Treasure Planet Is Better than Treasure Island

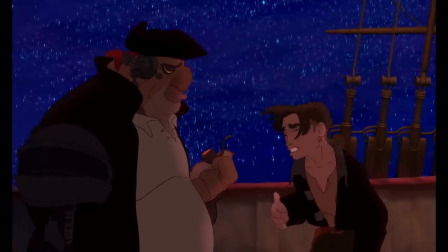12:18 But Jim explodes and yells at Silver,
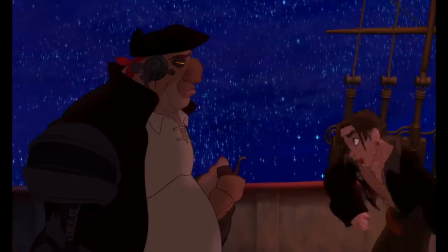12:22 telling him about how much of a failure he is and how he's destined to always be a failure.
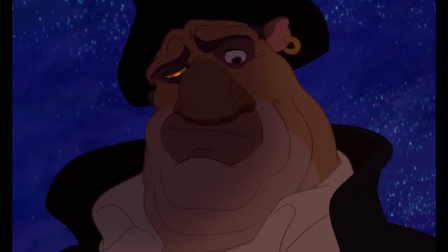12:28 Silver can't take it anymore. He sets Jim straight.
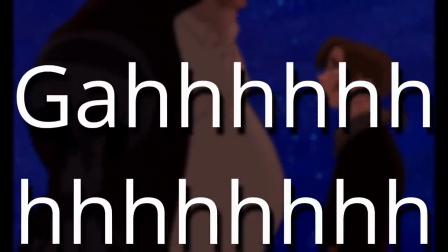12:32 And well, I tear up every time.
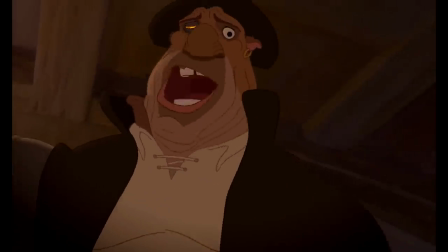12:39 We know Silver is the villain. We know he's going to betray Jim.
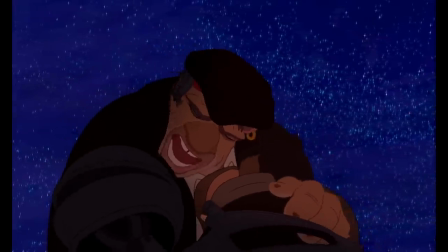12:45 And yet for that one moment, we hope that everything is going to be okay.
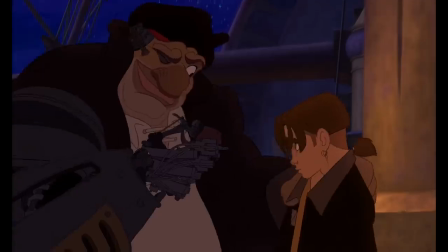12:50 We convince ourselves that Silver has changed because in many ways he has.
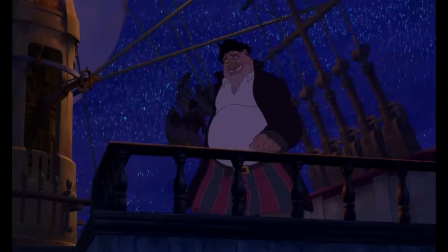12:55 And for Jim, This moment is everything!
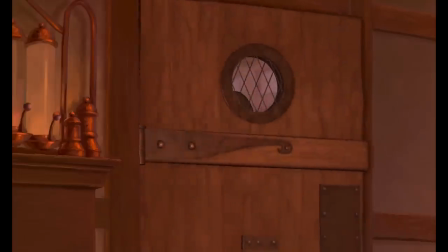13:00 This is the first time that somebody, at least that we have seen, has straight out told him of his potential and that they believe in him.
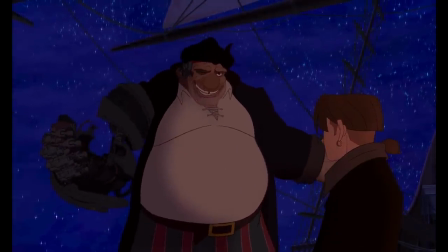13:10 In this one moment, Silver provides everything that Jim was lacking in a father and more.
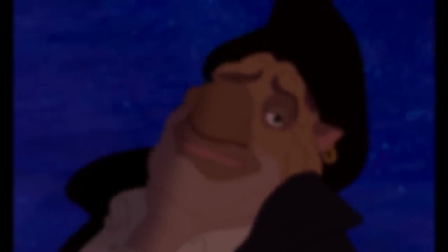13:19 And speaking of visual storytelling, because I get my rocks off to that, in the first half of the film, Jim is always slouching and wearing black.
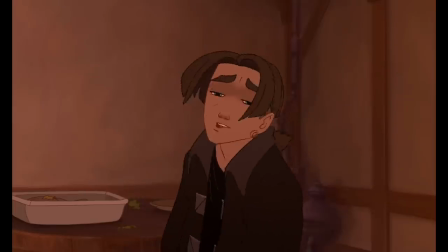13:28 And on top of that, there's this shading effect over his eyes as if he always has his head held down.
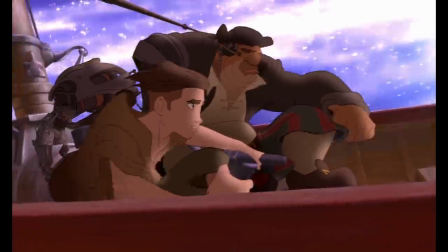13:34 But as he's gaining confidence under Silver,
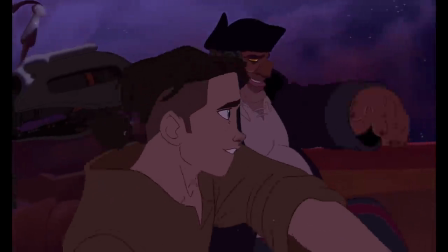13:36 we start to see him wear more beige and more cream tones, more neutral colors, and the shadow over his eyes starts to fade.
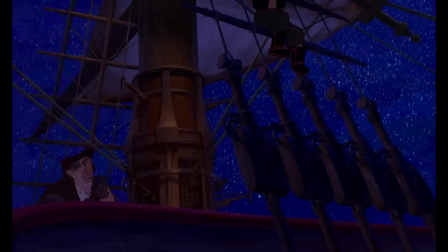13:45 But then when the arrow event happens, all of it comes back. The black comes back on, the shadow is back there.
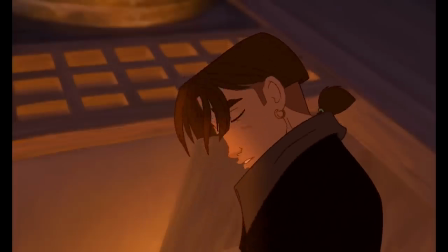13:52 But after Silver interacts with him, we see it vanish.
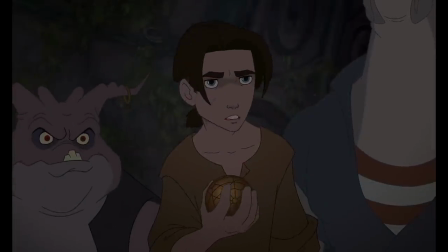13:57 And we see Jim take on this newfound confidence, this time in himself.
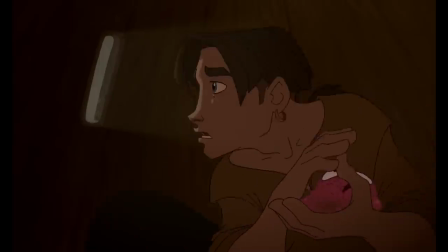14:03 Oh, this scene is just so good. And it sets up perfectly for the gut punch that comes right after it.
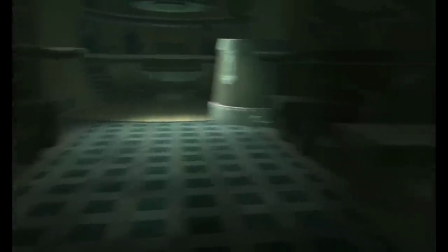14:10 Now is when the story starts to pick up speed.
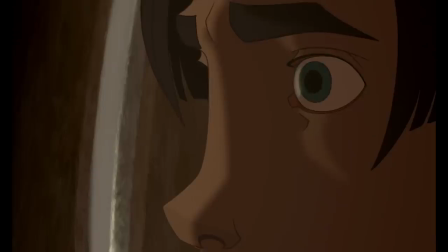14:13 After a heart-touching scene where we get to see Silver's humanity, we are reminded of the fact that Silver is still in fact the villain of the story.
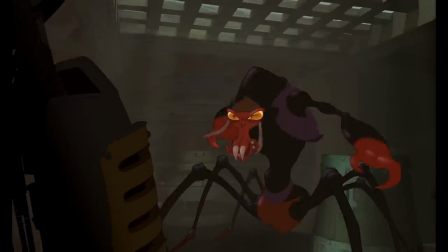14:22 Hiding in a barrel, Jim overhears the plans of mutiny, much like the book.
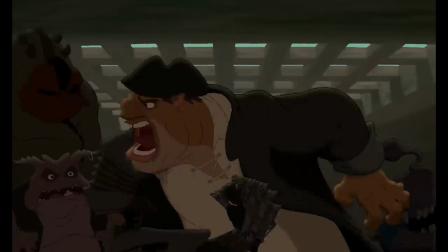14:27 Along with Silver renouncing everything that he just told Jim the night before.
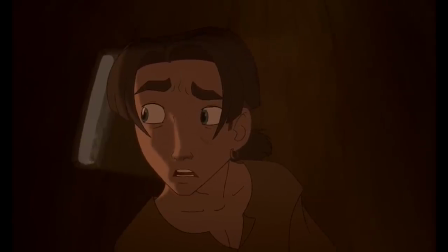14:33 Unlike the book. Just think about this from the point of view of Jim for a second.
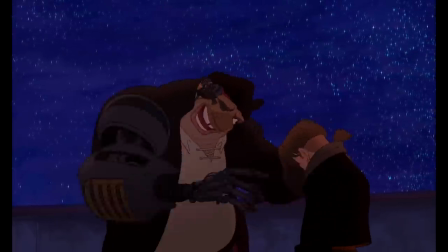14:39 He finally has somebody in his life that believes in him. Only to have that torn away from him not even eight hours later.
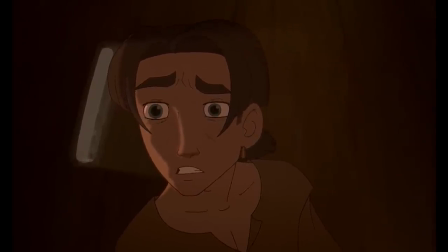14:47 I mean, can this poor kid catch a break anywhere? Unlike the book, this makes the mutiny and the betrayal of Silver hurt,
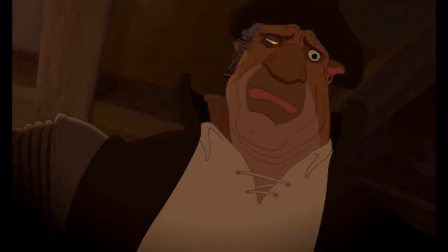14:55 and it's a hundredfold more effective than the original story because of the built connection between Silver and Jim.
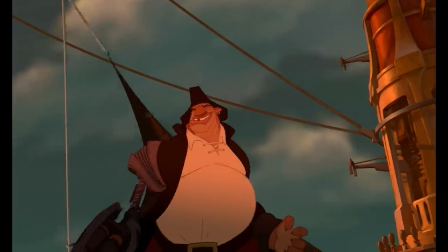15:01 It's not even close! We're just gonna skip forward a bit here as the rest of the story plays out much like the book.
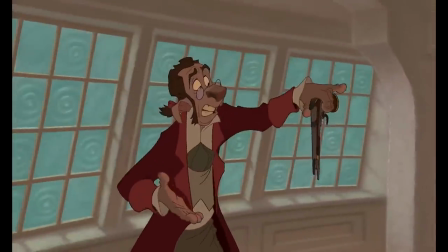15:08 Honorable shout out to Dilbert though, because he is fucking hilarious and really comes into his own in the later third of this movie.
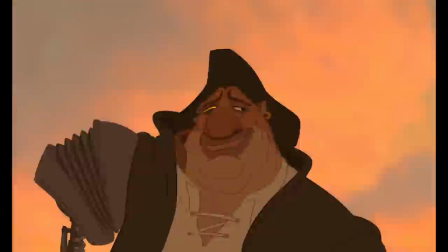15:16 The film is capped off with, again, more gorgeous shots that seamlessly blend 2D animated characters with 3D animated elements in deep canvas environments.
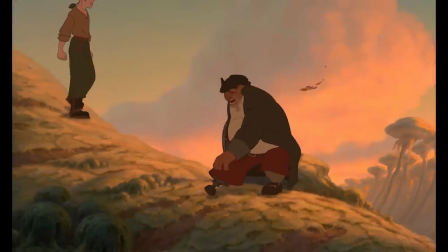15:26 It's just stunning. In the final action sequence, just mwah.
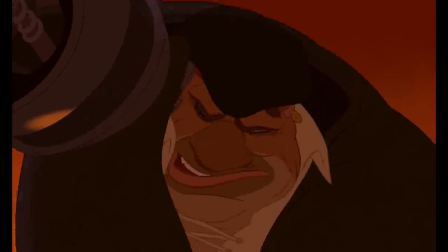15:31 In a penultimate action sequence, we get to see Silver finally make his decision of what kind of a man he wants to be.
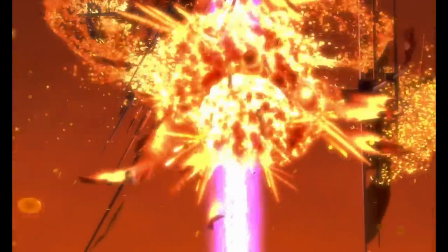15:38 And we see the completion of his growth as he chooses to save Jim, overtaking the jewel-laden ship filled with treasure that he has been searching for his entire life.
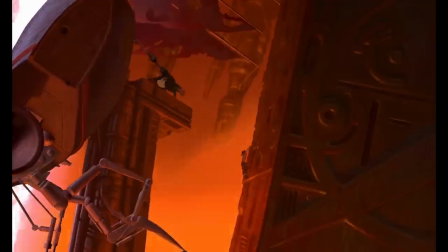15:48 And while this is a bit of a tropey, overdone thing of holding the one thing and then going, oh, here's my hand, take my hand.
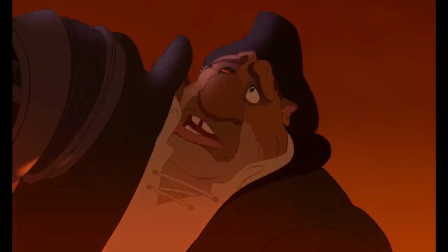15:55 It's simple, it's effective, and it's straight to the point, which is just perfect for Silver's character.
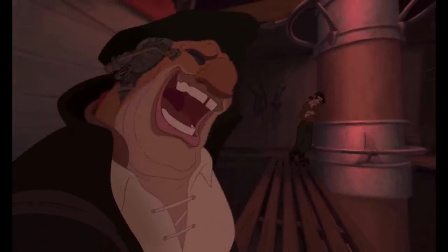16:04 And actually, I lied. That wasn't the completion of Silver's arc. This is.
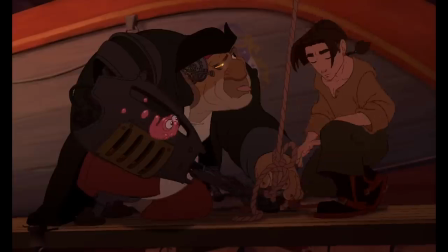16:10 This is what finishes both Jim's and Silver's arcs together.
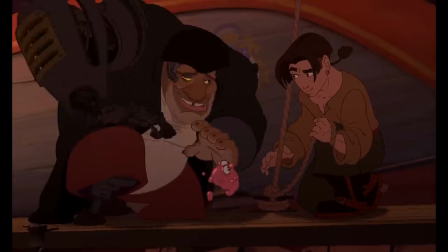16:14 What a perfect send-off!
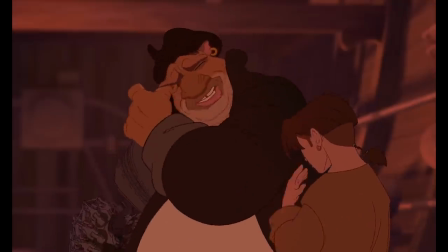16:18 Silver again reaffirms Jim, and Jim shows him that he finally believes in himself.